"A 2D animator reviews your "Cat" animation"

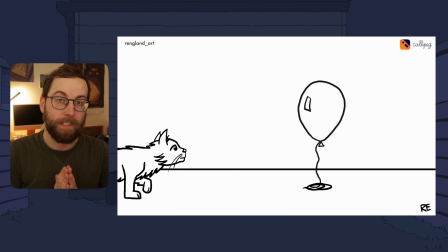(0:00)
Let's talk about your cat animation made using Callipeg for the September Animation Challenge. You can watch the full compilation with sound with the link below. First, let's talk about the animation from Ferk 248.
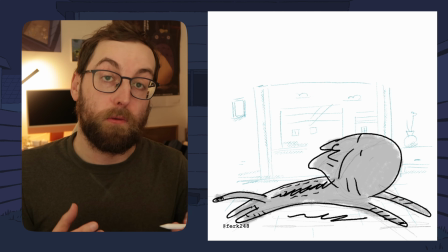(0:12)
I love the simple design, it's pretty rough, and it's really taking advantage of simple shapes, like this.
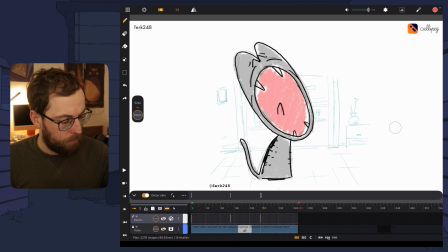(0:17)
It becomes kind of a hill before becoming a huge shape, like this.
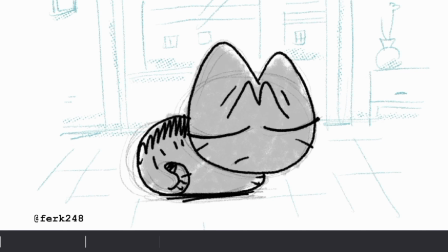(0:23)
Here you have a boiling line, which moves quite a lot and gives that rough effect.
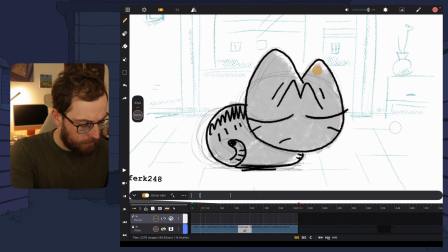(0:27)
We can also see the rough animation under it. And there isn't many drawings.
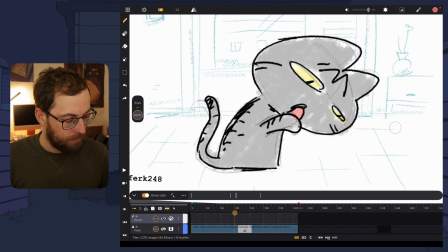(0:32)
Here there is no breakdown, no in between, it just pops before slowing down and going back and pop again in the other direction.
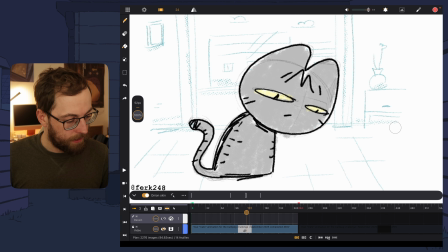(0:40)
Very simple ideas, but very efficient. Here you can see the anticipation, so going down and closing the eyes. Here it's kind of a smear frame, but a subtle one, it's not very deformed. I think that here the arc is well done.
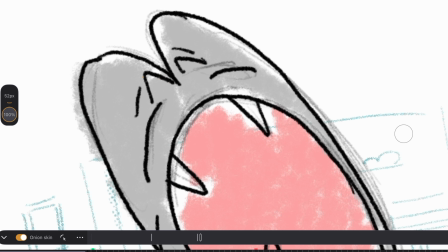(0:53)
We have some time to see the open mouth. There is a small detail here with the frown, and going back with an is out and an is in.
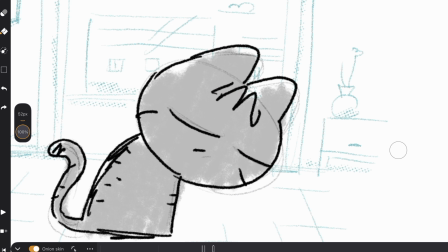(1:02)
And kind of an overshoot here. So the head goes a bit further away and then goes back.
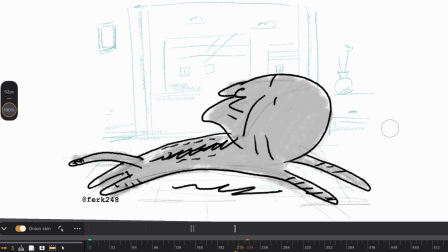(1:07)
I really like that pose here, very lively. And the stretch, like that. I think it's a very good animation, simple, efficient and appealing.
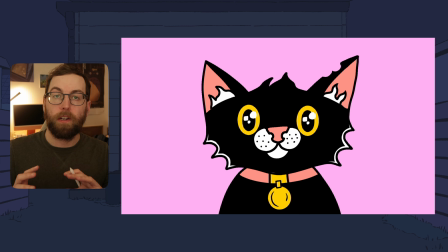(1:15)
Now we have the animation from Nido Estudio, which is more cleaned animation in the way that the shape is not moving a lot.
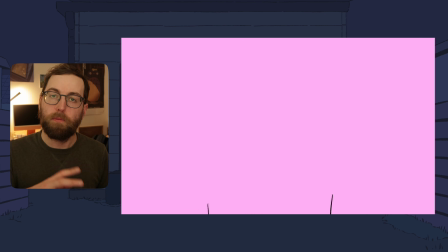(1:22)
It's more of a flat design animation. There is probably some transformation layers involved in it.
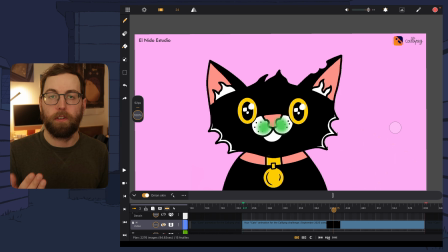(1:27)
And also it's a full sequence, so we have to understand the space. It's pretty simple here, it's just full front and then full front in the point of view of the cat. I understand why you did go down like that. And also we can see rotation of the head, which is nice, because it's not only going down like this, but like that. It's always nice to add some depth in your animation, so moving the head, having some rotation of the body, not thinking of one flat axis, but also to the z-axis in a way, the depth.
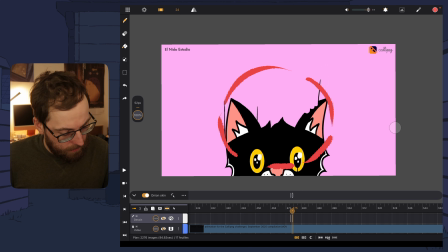(1:56)
But I think it could have been better, maybe, if it did go that way. So down, but also to the front. So we can really feel the cat going forward. That animation here is pretty nice.
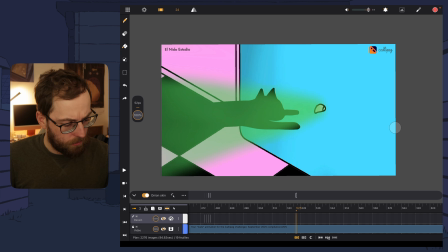(2:08)
So here I think it's kind of strange that the hole is before the cat entering, unless it's made by the smell itself, but I think it should be starting here and not before. Also the cat is pretty stiff here, it's like it's only one drawing, so it could have been a bit more arc like that, and maybe the cat going in that way. Also the animation is pretty separated into parts, so when the eyes are blinking, nothing else is moving,
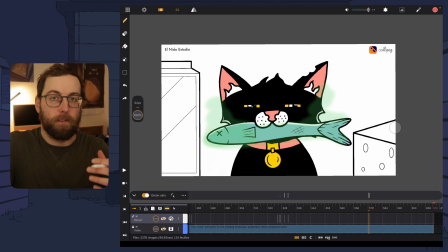(2:35)
and I like when there is a bit of movement, even like breathing in and out, or a small movement of the head. Even the fish could move a bit when the head is moving. So of course it would be a bit more difficult to animate, but I think it could be a richer shot.
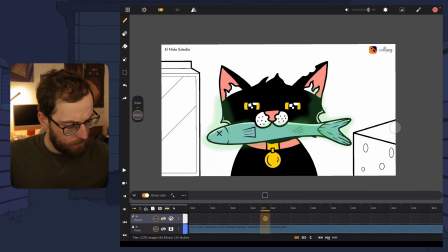(2:50)
And also the blink is made of too many drawings, I guess. So 1, 2, 3, then closed, 1, 2, 3. So yeah, it's kind of mechanical. We can't really feel a natural blink. But congrats for making a full sequence, that's not an easy task.
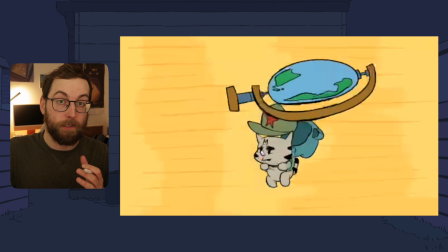(3:05)
Then we have that animation from Alex, sloppybunnytoons. It's a really nice run cycle.
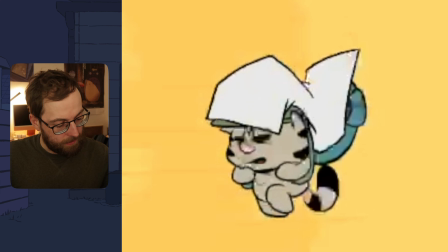(3:10)
We can really feel some interaction with the sheet here. I love that it takes the shape of the head, and that stretching here is really nice.
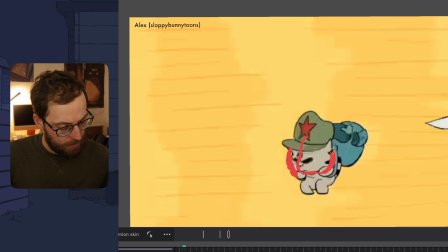(3:18)
It's very bouncy. You can also feel the rotation of the head. The head stretches also, so it's very cartoonish.
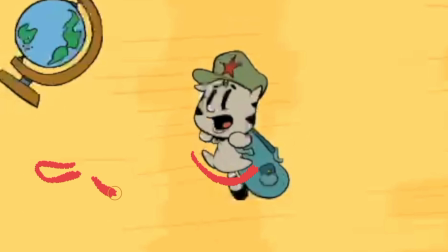(3:24)
I like that the legs are not just like that, but completely up in the opposite direction.
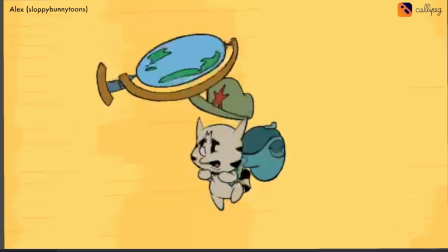(3:30)
There is a lot of drag in the different elements, so when the body goes down, the back goes up, and the opposite.
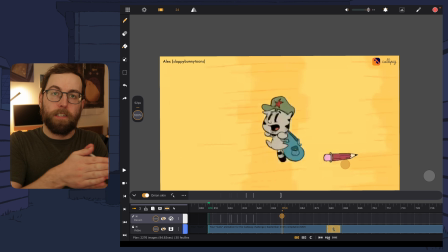(3:36)
Here it's pretty subtle, but we can feel the pencil doing that in the depth.
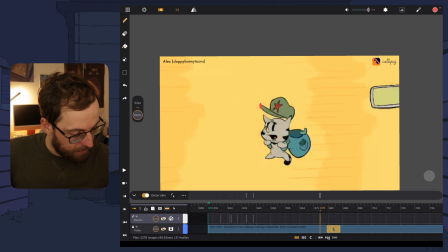(3:41)
So it's not a flat animation, it's really going like that. Also the small detail of the hat staying up before going down and being squashed.
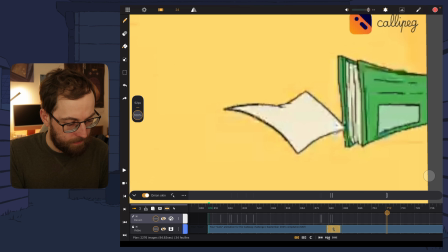(3:50)
That here is also pretty subtle, the way the book is rotating. I think I might have liked to have some ground, just something like this,
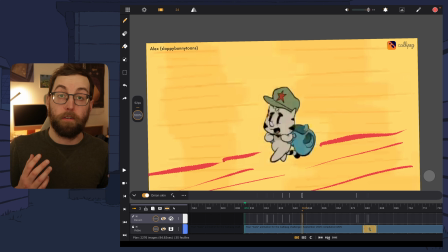(3:58)
and lines, and maybe a different color, just to feel a bit more where the character is running.
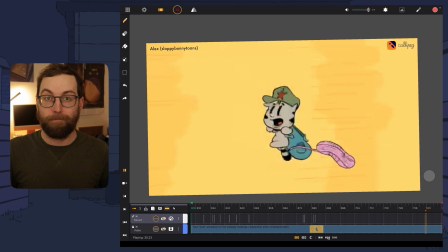(4:03)
So very nice animation, very bouncy, very cartoonish. Different walk cycles from Charleen E Giles.